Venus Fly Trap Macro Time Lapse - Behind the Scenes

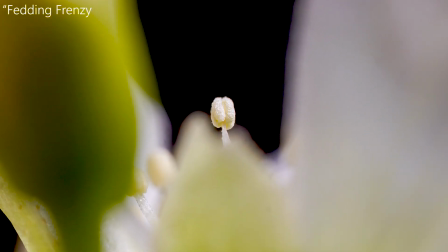I'm gonna show you how I filmed the Feeding Frenzy Venus Flytrap cinematic blooming timelapse.
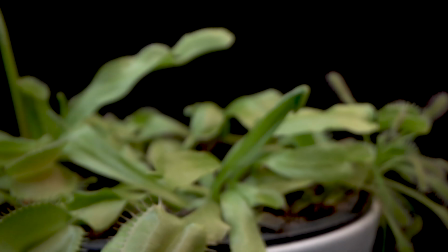That was probably one of the most complicated titles I've ever chosen. So what? This is one of my favorite shots.
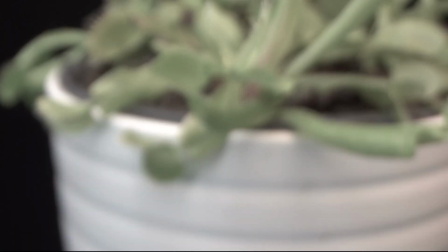It somehow looks as if a very small drone is flying through the leaves of the Venus Flytrap.
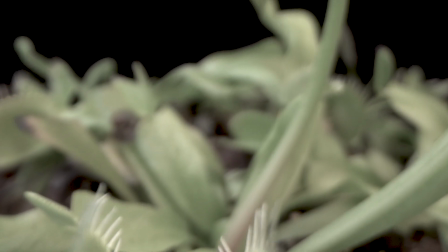How's that possible? The answer is pretty simple. You need a slider and a very special macro lens.
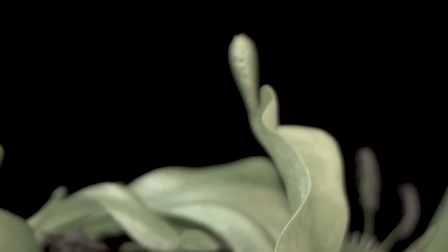The lower probe lens, which is also called snorkel or sniper lens. And when you see it, you can probably guess why.
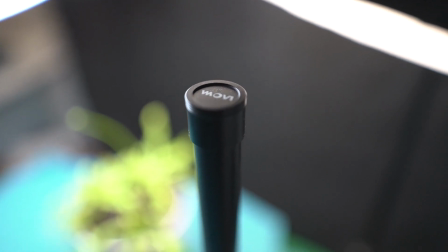This lens does only offer an aperture of f14, so this can lead to noise and grain.
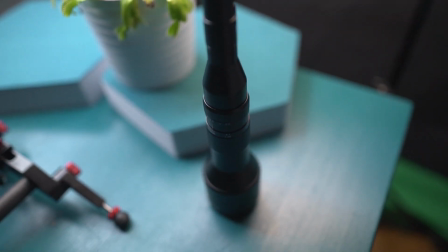But there are two solutions. Solution number one, use extremely bright light.
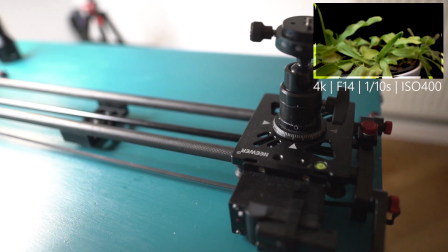Or use a slider which is able to move very slowly.
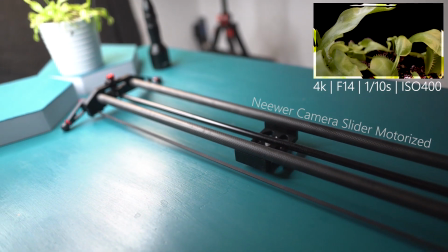This allowed me to shoot 4K video with a shutter speed of only a tenth of a second without getting motion blur.
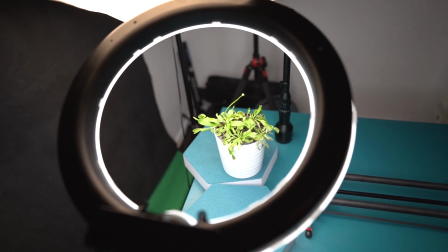The slider I used to shoot this video can be controlled by an app and delivered pretty solid results. Okay, what about the time-lapse?
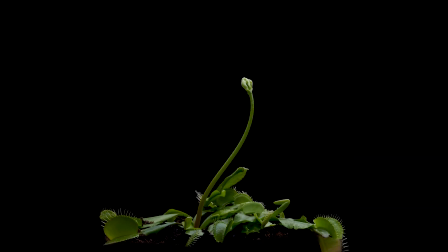I took images for weeks. I really wished that it would have been a little bit warm in the room. I took the images so that the plant would grow a little bit faster. But hey, now I got 2 terabytes of images and a couple of seconds of good footage.
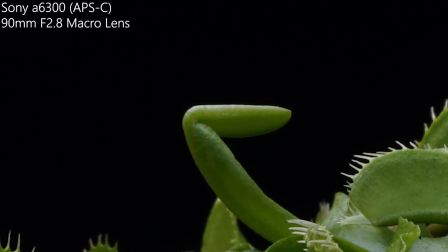The images were taken with my 90mm macro lens, which really offers brilliant image quality.
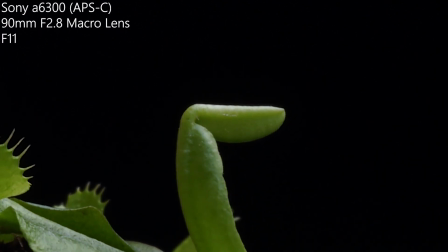The images were taken at f11 and ISO 100 24 megapixel.
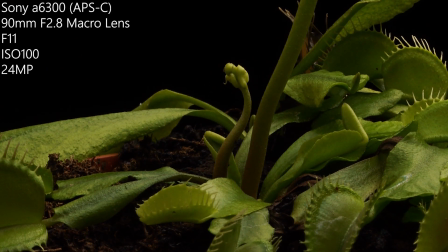This allowed me to crop in a lot and split the whole video into several full HD videos. the background appeared black because the distance between the
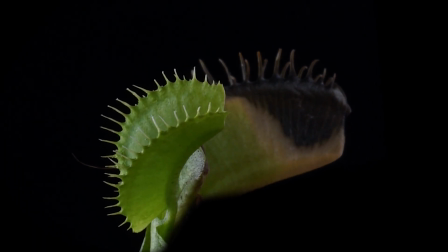plant and the light source was pretty short all images were taken in the room which was completely dark there was just one light source prevent all kind
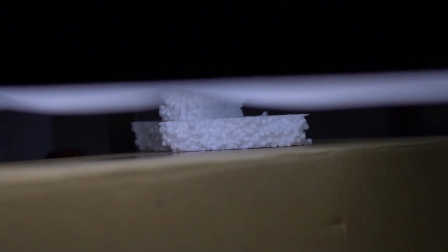of disturbing effects like flickering because of changing light conditions because the flower grew pretty high I had to adjust the position of
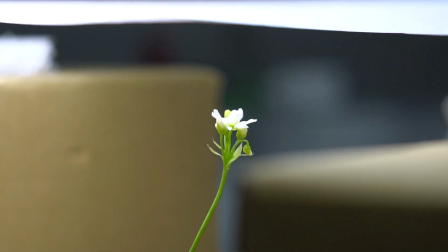the softbox a couple of times maybe it doesn't look very professional but the results are pretty cool for this shot I had to change my setup a little bit the first
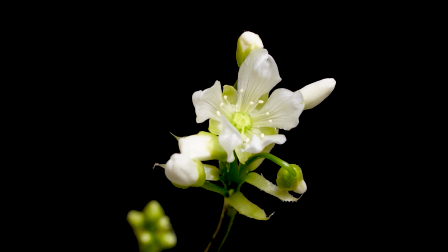couple of weeks I filmed just from the side but when the flower started opening up of course I needed to get some footage from the top.
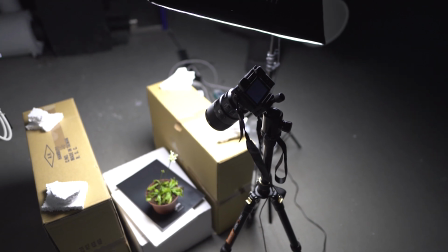Because the background was pretty close to the flower after changing the position I had to add a black background here.
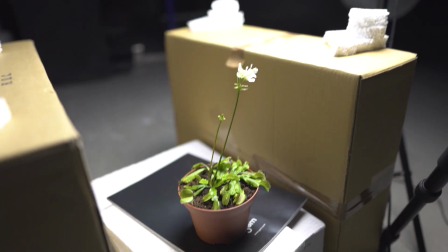I took one image every 90 seconds so I had to exchange the SD cards a couple of times.
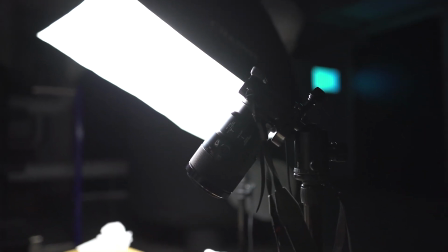To keep shooting for a couple of weeks I used a dummy battery which was directly connected to the power supply.
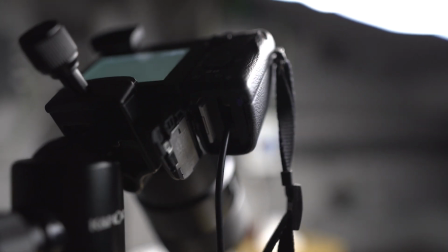Have you any questions about how I film my macro timelapse?
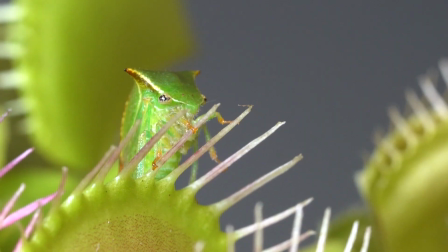I really hope that I could give you some inspiration or ideas for your next video or photo project.
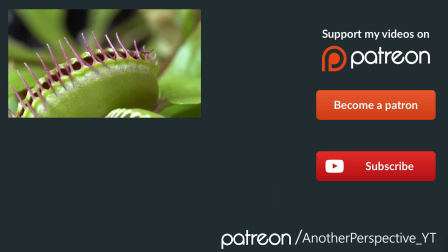What would you like to shoot in timelapse or what would you like to see next on my youtube channel?
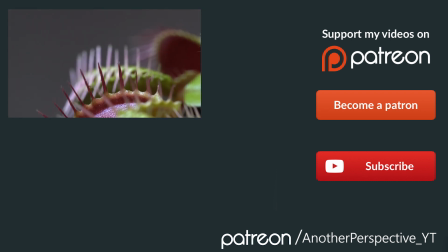Please leave a comment below, have a good day and hopefully see you next week.